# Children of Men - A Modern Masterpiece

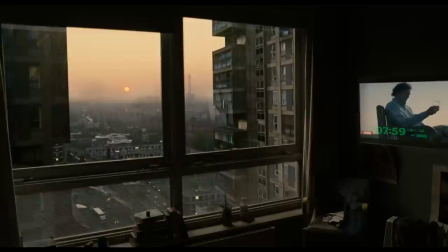[0:11]
Children of Men is a masterpiece of modern cinema. It's a dystopian science fiction film about a near-future Britain in crisis.
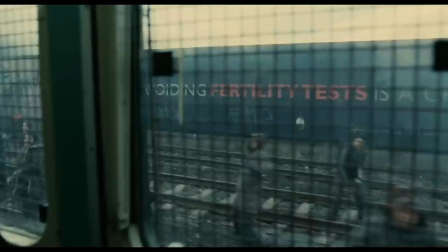[0:20]
The world has been suffering from an infertility epidemic for the last 20 years.
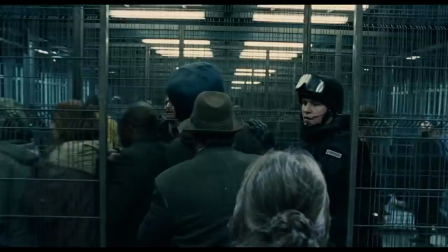[0:25]
Many governments around the world are beginning to fail and this has led to a massive influx of immigrants
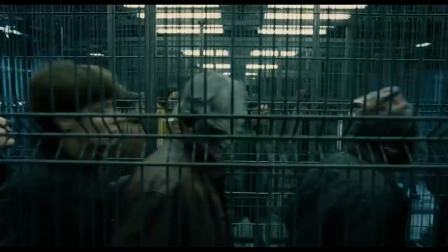[0:30]
trying to enter Britain illegally as it's one of the few countries that hasn't completely fallen to anarchy.
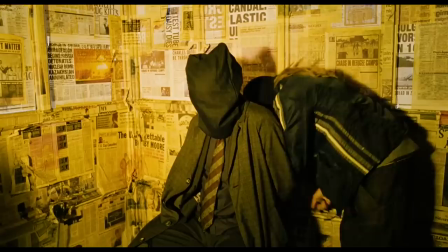[0:36]
The film follows the story of Theo, a disgruntled bureaucrat who was called upon by a radical political group called the Fishes to help smuggle
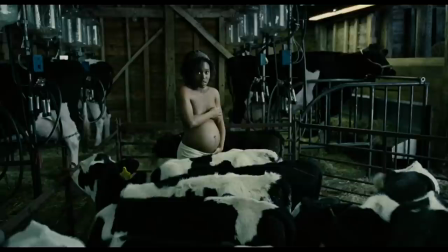[0:45]
the first pregnant woman in 20 years away from the government and into the hands of the Human Project,
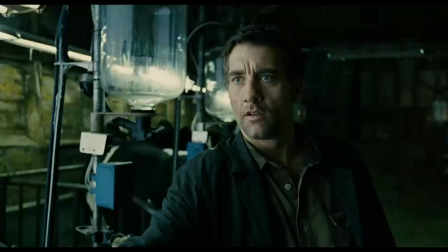[0:51]
a mythical freedom group helping to fix the infertility plague.
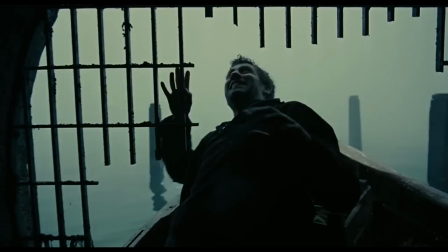[0:59]
The whole film is based around one major theme, and that theme is hope.
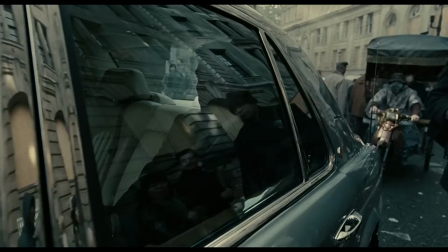[1:04]
Director Alfonso Cuaron is able to effectively explore this theme and engage his audience
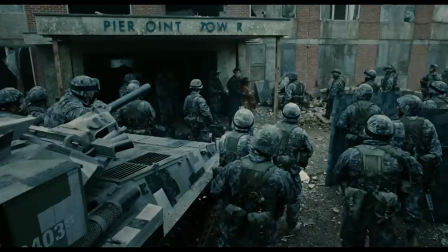[1:10]
through his expert use of cinematography and his manipulation of established genre conventions.
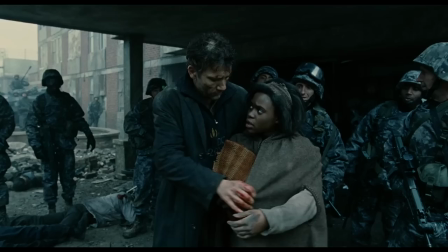[1:16]
These elements combine what makes this film into one of the most memorable films of the last 20 years.
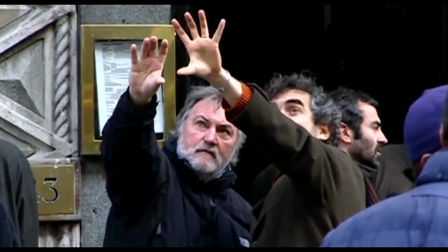[1:24]
Let's start first with the cinematography.
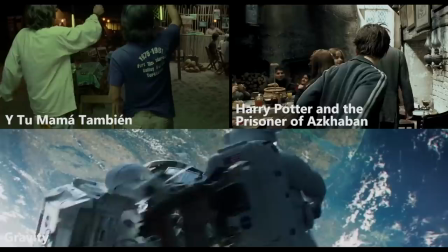[1:27]
Cuaron and his DOP Emmanuel Lebesgue had a very distinct visual style that they wanted for this film.
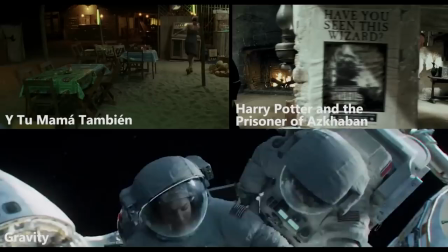[1:34]
Throughout his career, Kuan has utilized sequences with long single-take set pieces and Children of Men is no different.
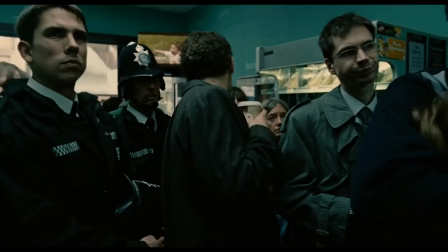[1:41]
The opening scene is one of these and he uses it to set up the world that the film takes place in,
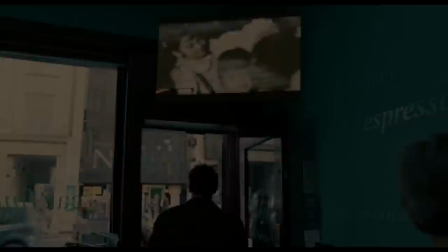[1:46]
while also introducing our main character and beginning to establish the key theme of the film. The story begins with the news that the youngest person on earth, Diego Ricardo has just died at 18 years old.
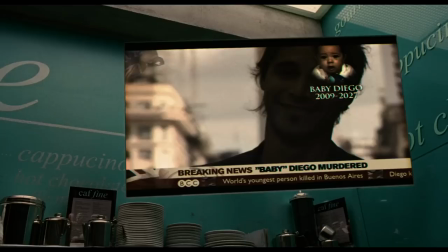[2:00]
The very first frame we see in this film is full of despair.
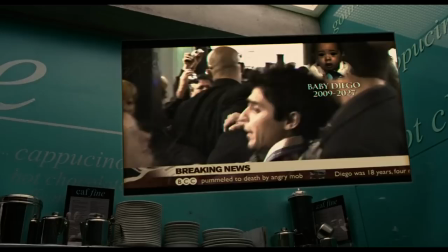[2:04]
The people in the cafe are devastated by the news of Diego's death, not because of any connection to him personally,
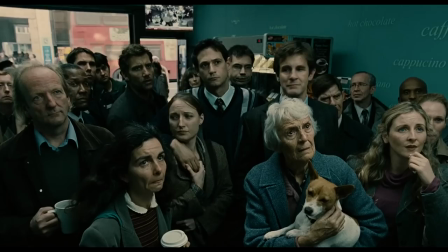[2:11]
but a connection to what he represents, the last hope of a future.
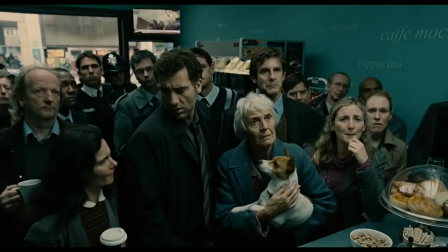[2:16]
Our main character then enters and pushes his way through the crowd, doesn't even acknowledge the news report, and orders his coffee.
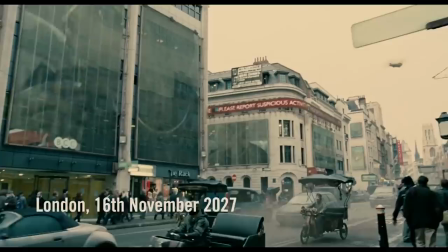[2:23] Black.
As he leaves, the camera tracks with him and we get our first glimpse at the outside world, and it's bleak.
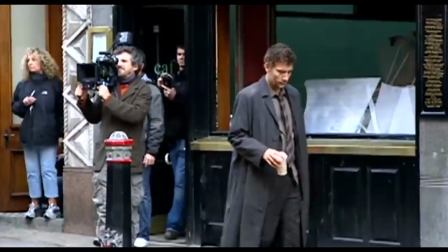[2:31]
Desaturated colours and a dull palette of greens and grey give us a sense of the austere world that Thea is a part of.
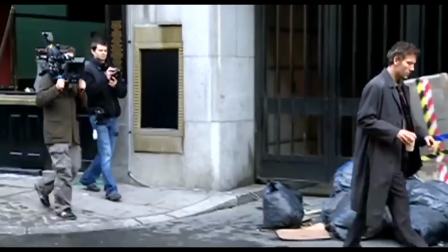[2:38]
This scene was shot on a shoulder-mounted camera, and because of this it bobs and sways as it moves, giving you a stronger connection to the world.
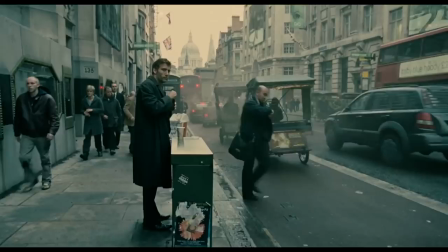[2:47]
By having the camera move like a person, and look around like a person would look,
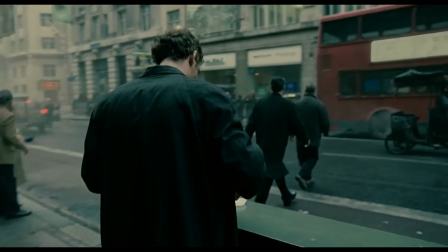[2:51]
the audience can be easier pulled in and experience the world if they were truly there.
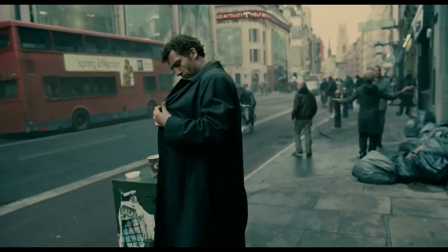[2:56]
This connection makes the dystopia even more jarring and what happens next even more of a shock.
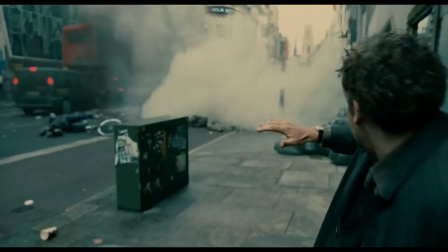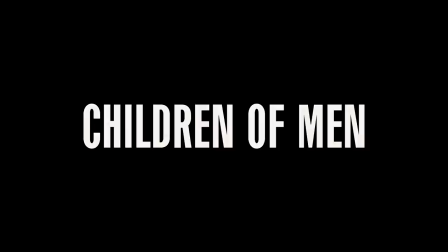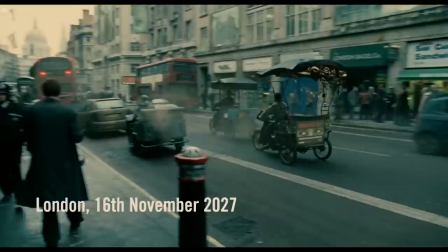[3:20]
This first scene sets us up perfectly for the rest of the film. We already know everything we need to know going forward.
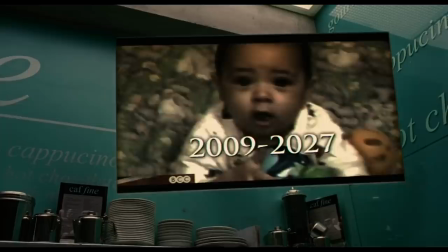[3:29]
The world is dying. There is no future and people are losing hope. And and Cuaron managed to achieve it all through one single long take.
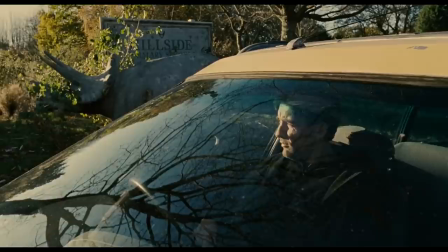[3:45]
Cuaron really wanted to create a heightened sense of realism throughout the entirety of the film,
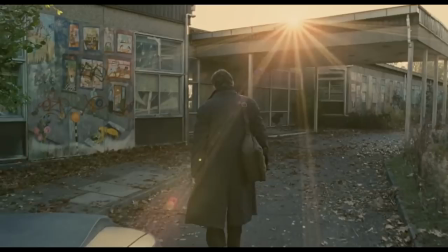[3:51]
and many of the decisions he made were based around this, like using natural light as much as possible,
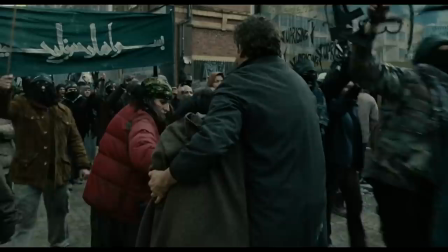[3:57]
and always trying to keep his shots moving, and using minimal cuts in between. He found that long takes were perfect for the realism he wanted to create.
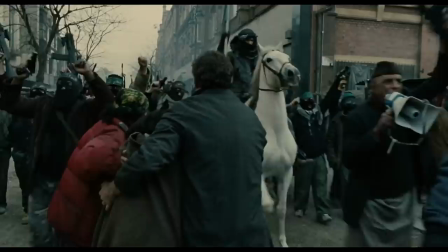[4:06]
Andre Bazin, one of the pioneers of the film industry, thought that long takes were the best way to create realism,
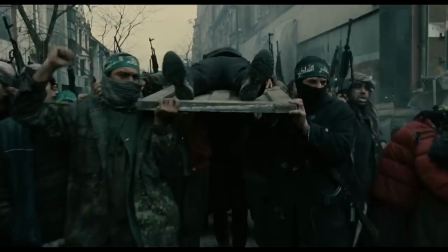[4:12]
as it shows the world as we experience it, raw and without cuts.